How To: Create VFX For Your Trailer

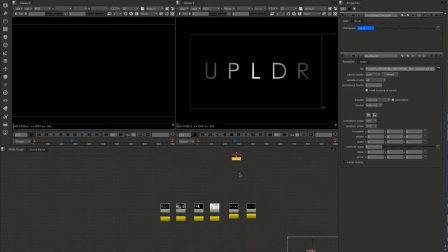That gets rendered out as an animated sequence, which is what you see right here,
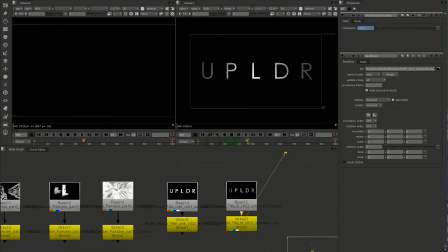which is the logo just doing that slow animated increase in spacing that you see right here, which is what ends up in the trailer. So all of this stuff done in Nuke with the help of Blender.
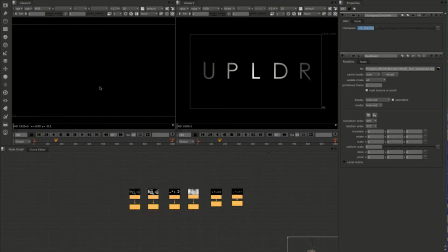Blender is a fantastic free 3D CG application that I highly recommend if you're just doing some super basic stuff like this. You don't need anything crazy fancy or expensive. So check out Blender for sure. Nuke is an expensive program,
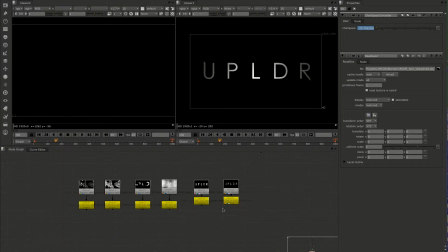but it's worth it for me to have it because I know how to use it inside and out, and I can create this kind of stuff pretty quickly, which is definitely advantageous when you don't have a ton of time and but want to create something nice and high
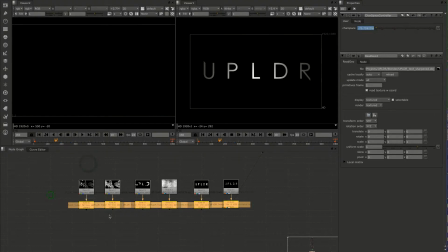quality. So we've got all this stuff rendered out. Now let's take it into After Effects.
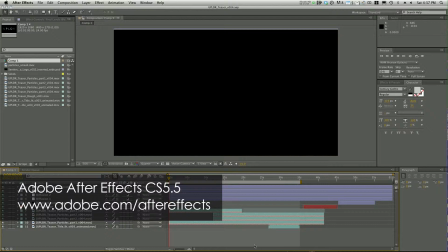And After Effects is fantastic for sort of finishing all of this kind of stuff because
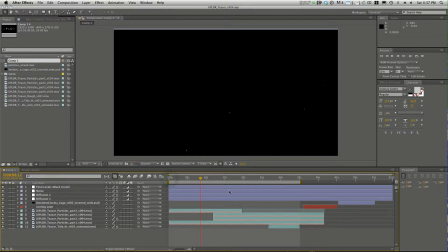it lets you shift things in time and move things around in a sort of more friendly, so to speak, in terms of editorial capability. It's very obvious with this layer structure where things are, when they're happening.
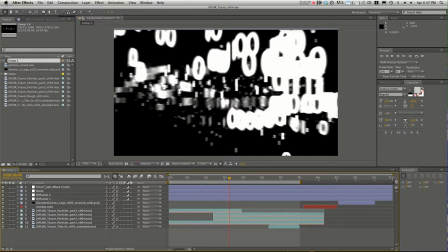Animating values is much more intuitive. So that's why I bring everything into After Effects to finish. And here's where we've got the various passes that were rendered out. Let's go to a frame where I can show you exactly what's going on here.
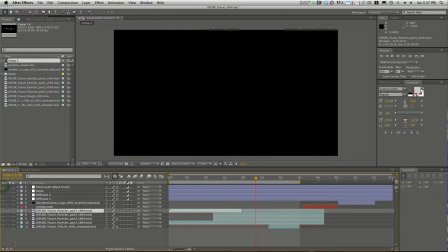Okay, so I'll turn off all this stuff and we'll just start from scratch, and you'll see how I put things together here. So the first layer is the title, which we talked about earlier, comes on here. So you see there's our title slid in time.
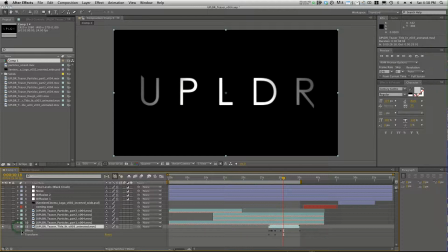I don't believe I did any yeah, I had a bit of a shine treatment on here.
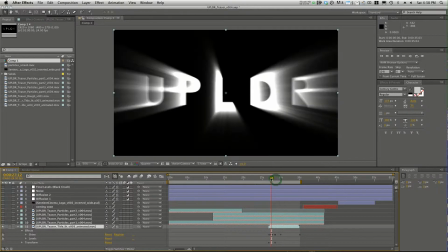That's right, which is when the title comes into play. It's this is an effect from Red Giant's Particular plugin pack, which I highly recommend, especially if you want to be able to do even more cool sort of particle motion graphic-y things in After Effects. Particular is the way to go.
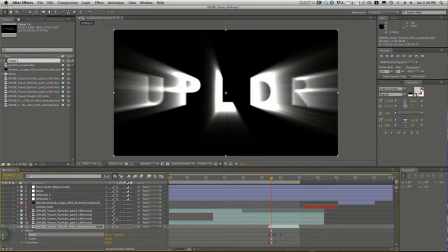Shine is what is giving it this sort of shining into existence effect that you see in the trailer.
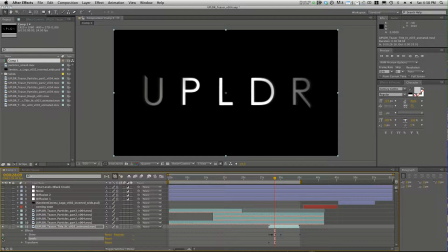Then there's some other levels applied. which just tweak the values of the color from the original base image.
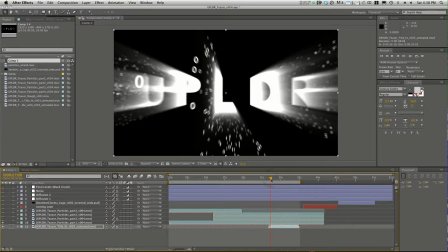Then let's get into the particles themselves. So back here, we've got our first base layer of zeros and ones.
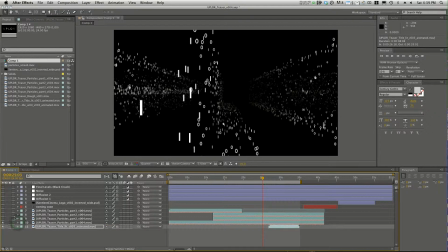These were time remapped in After Effects to fit with the music that was written for the short, for the teaser that you'll find out about in another video.
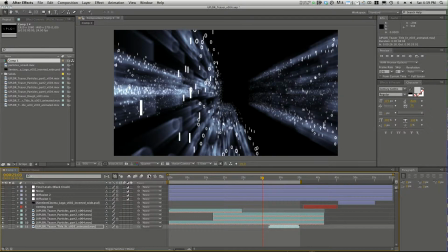We've got another layer of particles that I layered on top with even more blur and introduced some color, so it wasn't just a stark monochromatic thing. But lots of streaky motion blur to make them kind of ghosty, but also adds a bit of variety into this image.
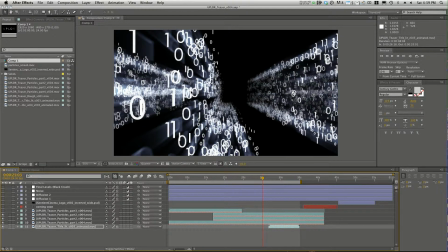Then we've got that same additional layer of zeros and ones, but without that blurry treatment.
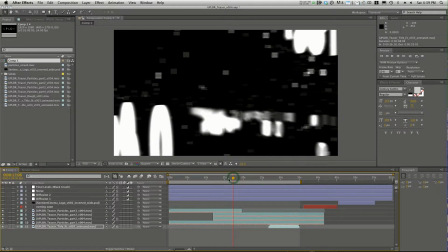Some more particles, those big chunky ones that whoosh by camera.
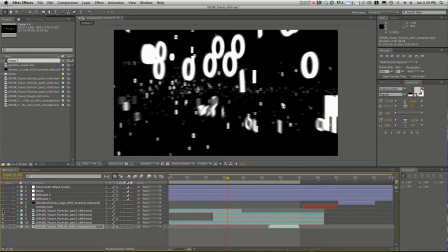That's what we've got going on here.
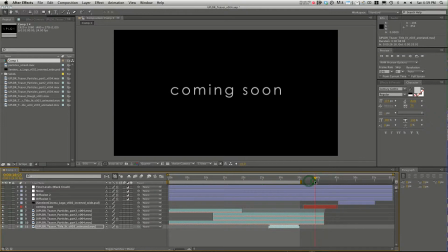Then we've got a layer for the coming soon text, which definitely do this kind of thing in After Effects if you can. Editorial programs can do them, but I've found that the motion is much smoother and you can introduce slight motion blur if you want,
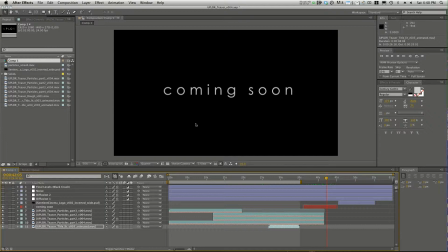which helps if you're animating the position of something, just to introduce a natural amount of motion blur onto it. It's what we're used to seeing, and a lot of times things feel too crisp unless you do that.
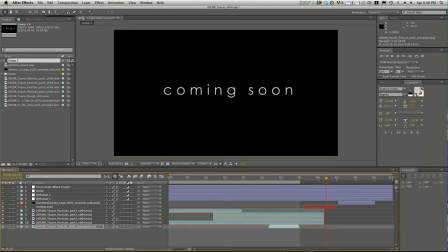So that's why I did this in After Effects. Then we've got our Sentient Cinema logo, kind of doing its thing, nothing special there. And then we've got some final treatments, like so.
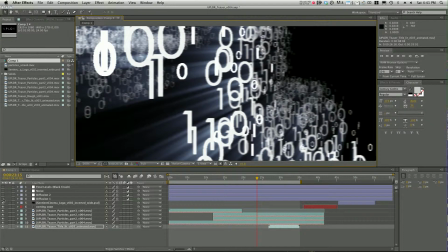Okay, so one thing that I've learned in many years of visual effects and sort of trying to make things look real is when you're dealing with CG generated images, you want to add a bit of diffusion.
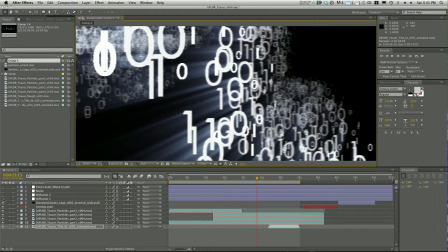And all that is basically a very large amount of blur, just very lightly applied to the image. So its opacity is, let's see what I had the opacity at. We've got the opacity at 100 here.
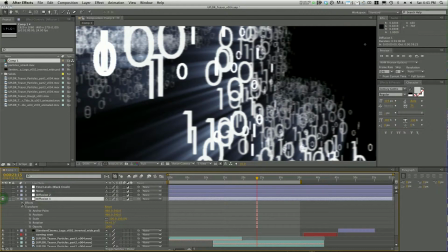But I think what I did with this layer was just a very slight amount of Gaussian blur. Let's see. Yeah, just 0.5 pixels of Gaussian blur.
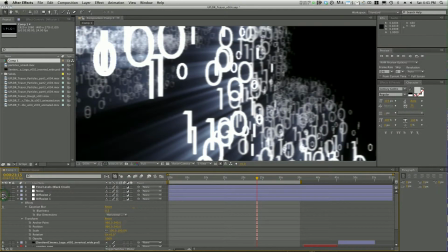Then on this other diffusion layer, which I'll turn on, and you'll see that kind of just does a very subtle little pop in luminance. But yeah, this is the one where I applied a very heavy Gaussian blur, 23.5 pixels, and brought that opacity down to 16%.
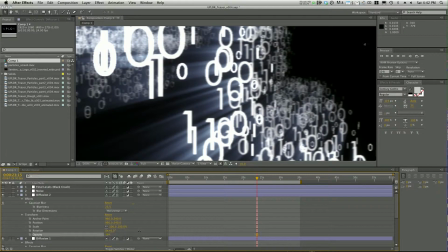If I bring this back up, you'll see it kind of behaves almost like a glow,
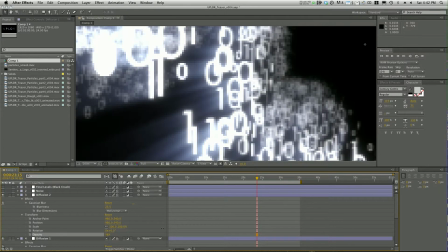and it just adds a sort of bit of organicness to it.
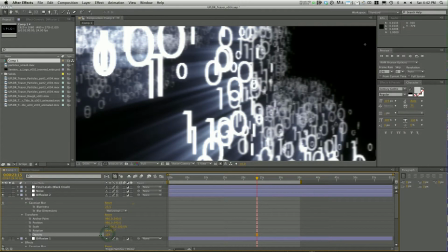Makes it just seem a little bit less, rendered and digital. So a bit of diffusion, a couple layers of diffusion. Highly recommend that for making stuff just look a little bit more organic, a little bit more naturally lit.
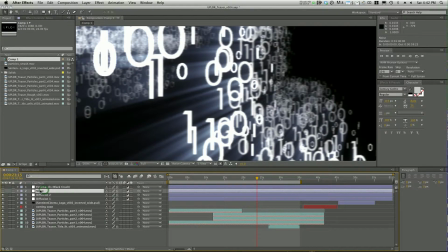Again, to help with the sort of more organic nature of it, I've added a bit of noise,
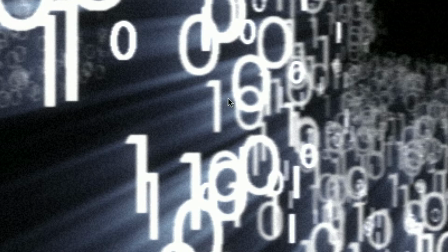and you'll see that pop on here, especially in the streaky, motion blurred bits of the particles, and that also we're used to seeing in the sort of language of film and even digital video,
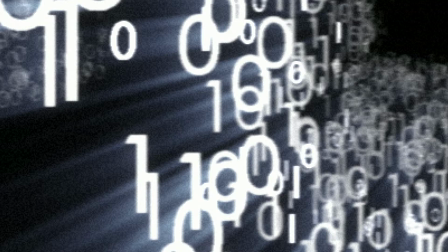a certain amount of noise or grain, and so adding this in kind of reintroduces what we kind of are used to seeing, and it also does a bit of work to homogenize the whole image along with the diffusion, and takes our 8-bit gradients that we're getting
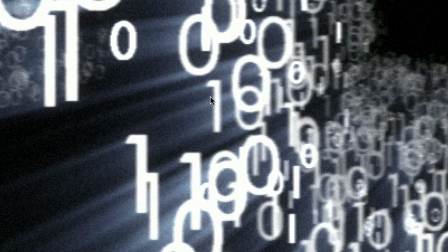from what was rendered out of Nuke and smooths them together. And I rendered out of Nuke and 8-bit because I knew I was going to do this. I was going to apply this noise, so it was going to be okay. And then I have a final levels, which is just crushing the blacks down a bit from applying that noise. You'll see in the darks of the image there's a little bit more of a sort of lift because of that noise,
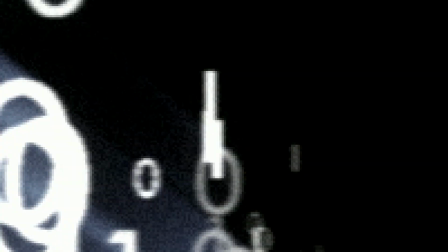and so I apply this crush and then just gets rid of that slight lift that we're getting in the noise.
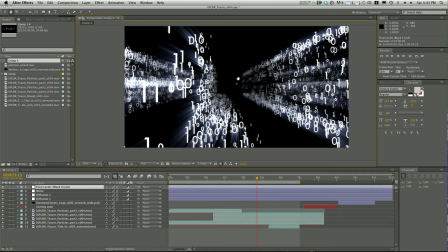And there you have it. That's how we got the final image that then gets brought into Final Cut, and a
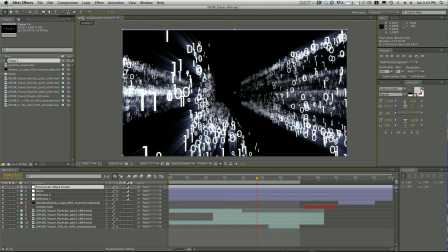little bit more retiming, a few other tweaks in there, but this is the majority of the work that was done to get this image.
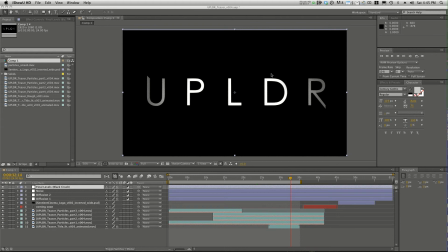Okay, well that's it for now. Thanks for watching the video. I hope you enjoyed it, and tune in for the next video coming up very soon, which will be about the process of recording the dialogue with our actor that was used in the teaser. So we'll have a quick video on that next time. on sentientcinema.com. Thanks.